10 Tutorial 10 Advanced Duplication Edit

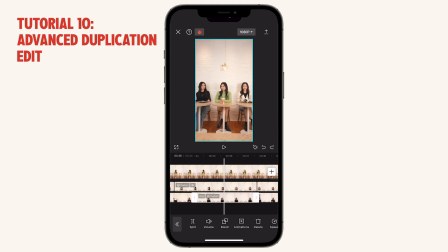And this part as well, because this is just no talking for the person in black. So let's reduce that volume to 0. Let's take a look.
27th for only $7. Learn how I made my most creative edits in one live session. Register by commenting the word Edit Pro down below.
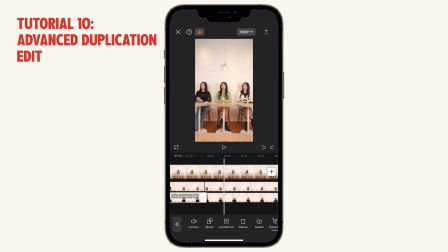I'll see you there.
Okay, one more thing that got moved behind again is the audio. So this audio got moved behind, so we have to move it forward like this. Okay. And let's just listen to it again.
Session.
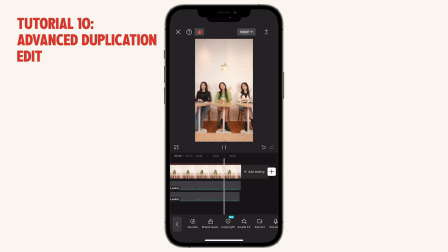Register now by commenting the words Edit Pro down below. I'll see you.
Okay, and let's go in and enhance these.
Register by commenting the words Edit Pro.
Okay.
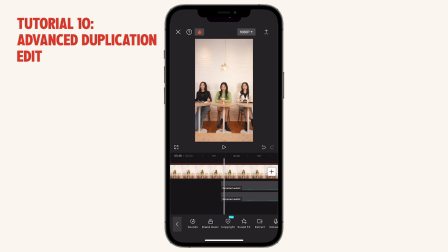And let's make sure that these are actually not too overlap so you can hear the difference between the two.
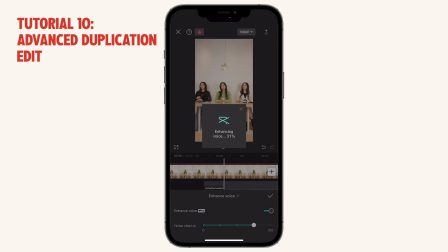Okay, enhance this as well. Okay, let's listen to that.
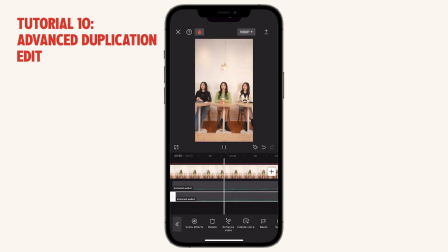Live session. Register by commenting the words Edit Pro down below.
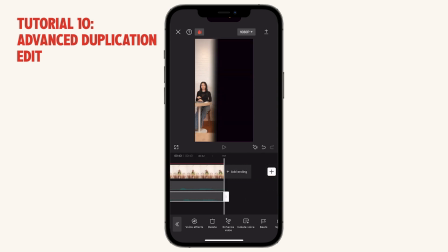I'll see you there.
All right, I think overall it looks good. Let's play it from the start and see if we should fix any audio, if anything got moved around, and also if the color needs fixing.
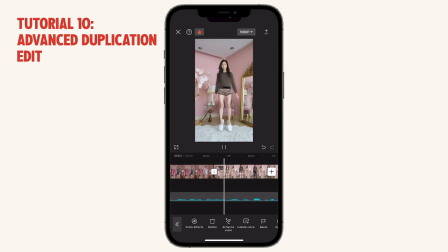I've made over 100 creative edits and landed multiple 5-figure brand deals as a content creator.
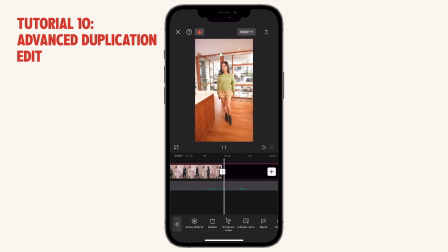And I'm hosting a training to teach you how to edit like a pro. 1 cafe latte, please. And all you need is your phone. At just $7, this training will teach you how I created my best edits that allowed me to charge 5 figures per video on brand deals. You'd spend $7 on a coffee,
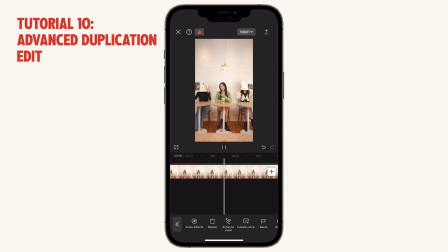so why not pay for a training that'll teach you how to level up your editing game so that you can gain followers and land higher paying brand deals. Jan 27th for only $7. Learn how I made my most creative edits in one live session. Register by commenting the words Edit Pro down below. I'll see you there.
Okay, that looks good.
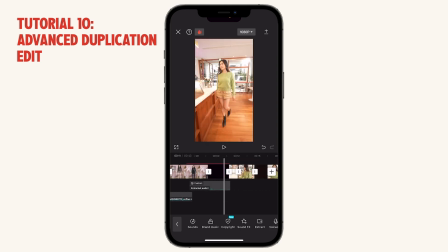Now what we want to do is just add the track, and then lastly we're going to also fix some of the colors and lighting a little bit.
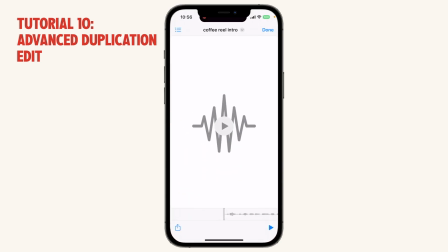So now we want to go back to the files again, find the song that we want to import.
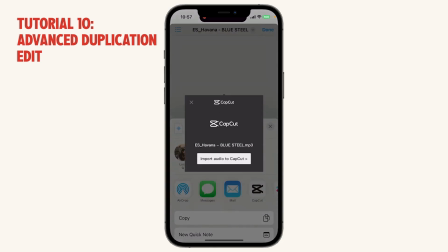Again, just import it into CapCut like this, really easy.
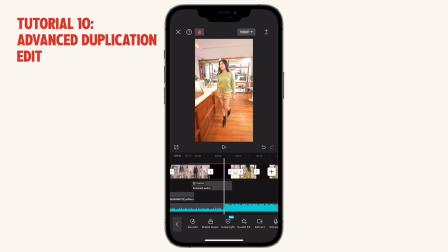And what I want to do is I want to find the part where the beat drops, and I want to use that as the start of like maybe here or something.
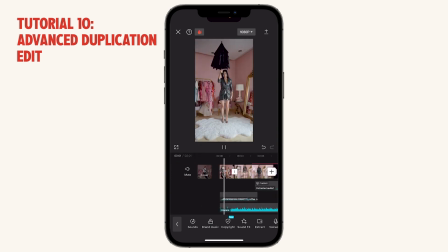Let's see.
I've made over 100 creative edits and landed.
Okay, first of all, we want to reduce this by a lot already, like first step. Because it's just the background music, right? I've made
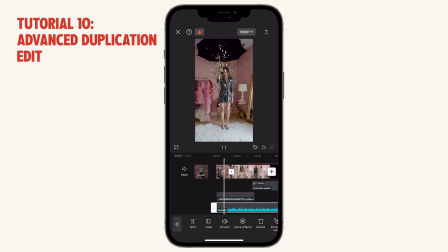We want to make sure it doesn't overpower the dialogue. over 100 creative edits and landed multiple 5-figure brand deals as a content creator.
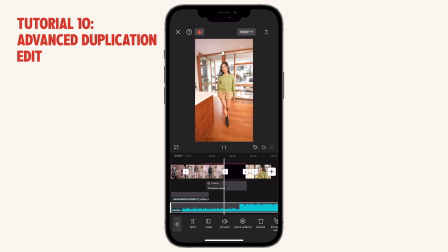And I'm hosting a training to teach you how to edit like a pro. One cafe latte, please.
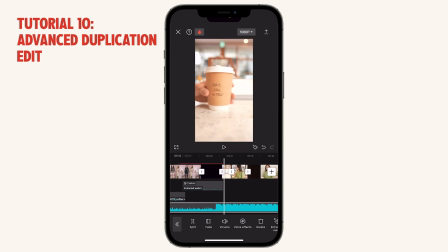So I want the beat drop to be the part where I push out this coffee, right?
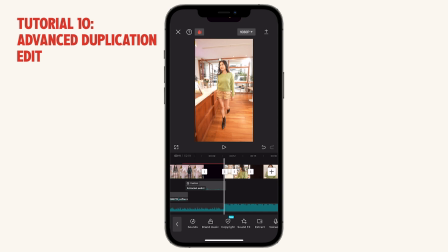So let's move the beat to roughly here, like this.
Hey, please.
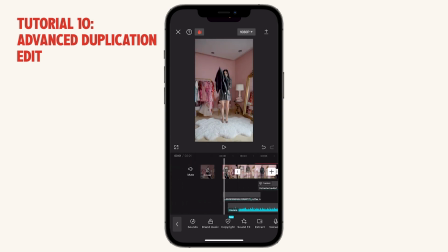I think that's much more impactful. So what's going to happen is just the first few seconds won't have sound. So what we want to do here is we want to fade in the music so that it connects naturally with the silence in the beginning. So let's tap on fade and just go fade in. Maybe we could do, 2 seconds is quite long.
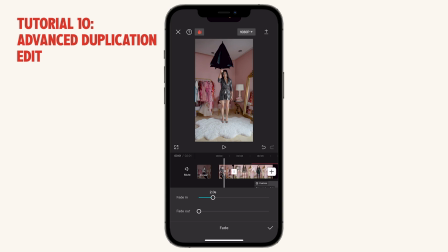We could do 2 seconds.
Over 100 creative edits and landed.
The longer the fade is, the more gradual it is that the music gets louder, right? Of course. So let's listen to that.
I've made over 100 creative edits and landed multiple 5-figure brand deals as a content creator.
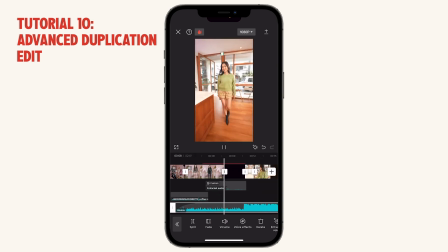And I'm hosting a training to teach you how to edit like a pro. One cafe latte, please.
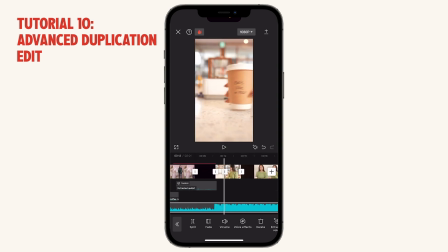And all you need is your phone.
So now you notice that the volume here is quite loud for this dialogue here. So what we can do is, but we do want it to be loud when we're handing over the coffee, right? Because there's no dialogue. It's quite boring.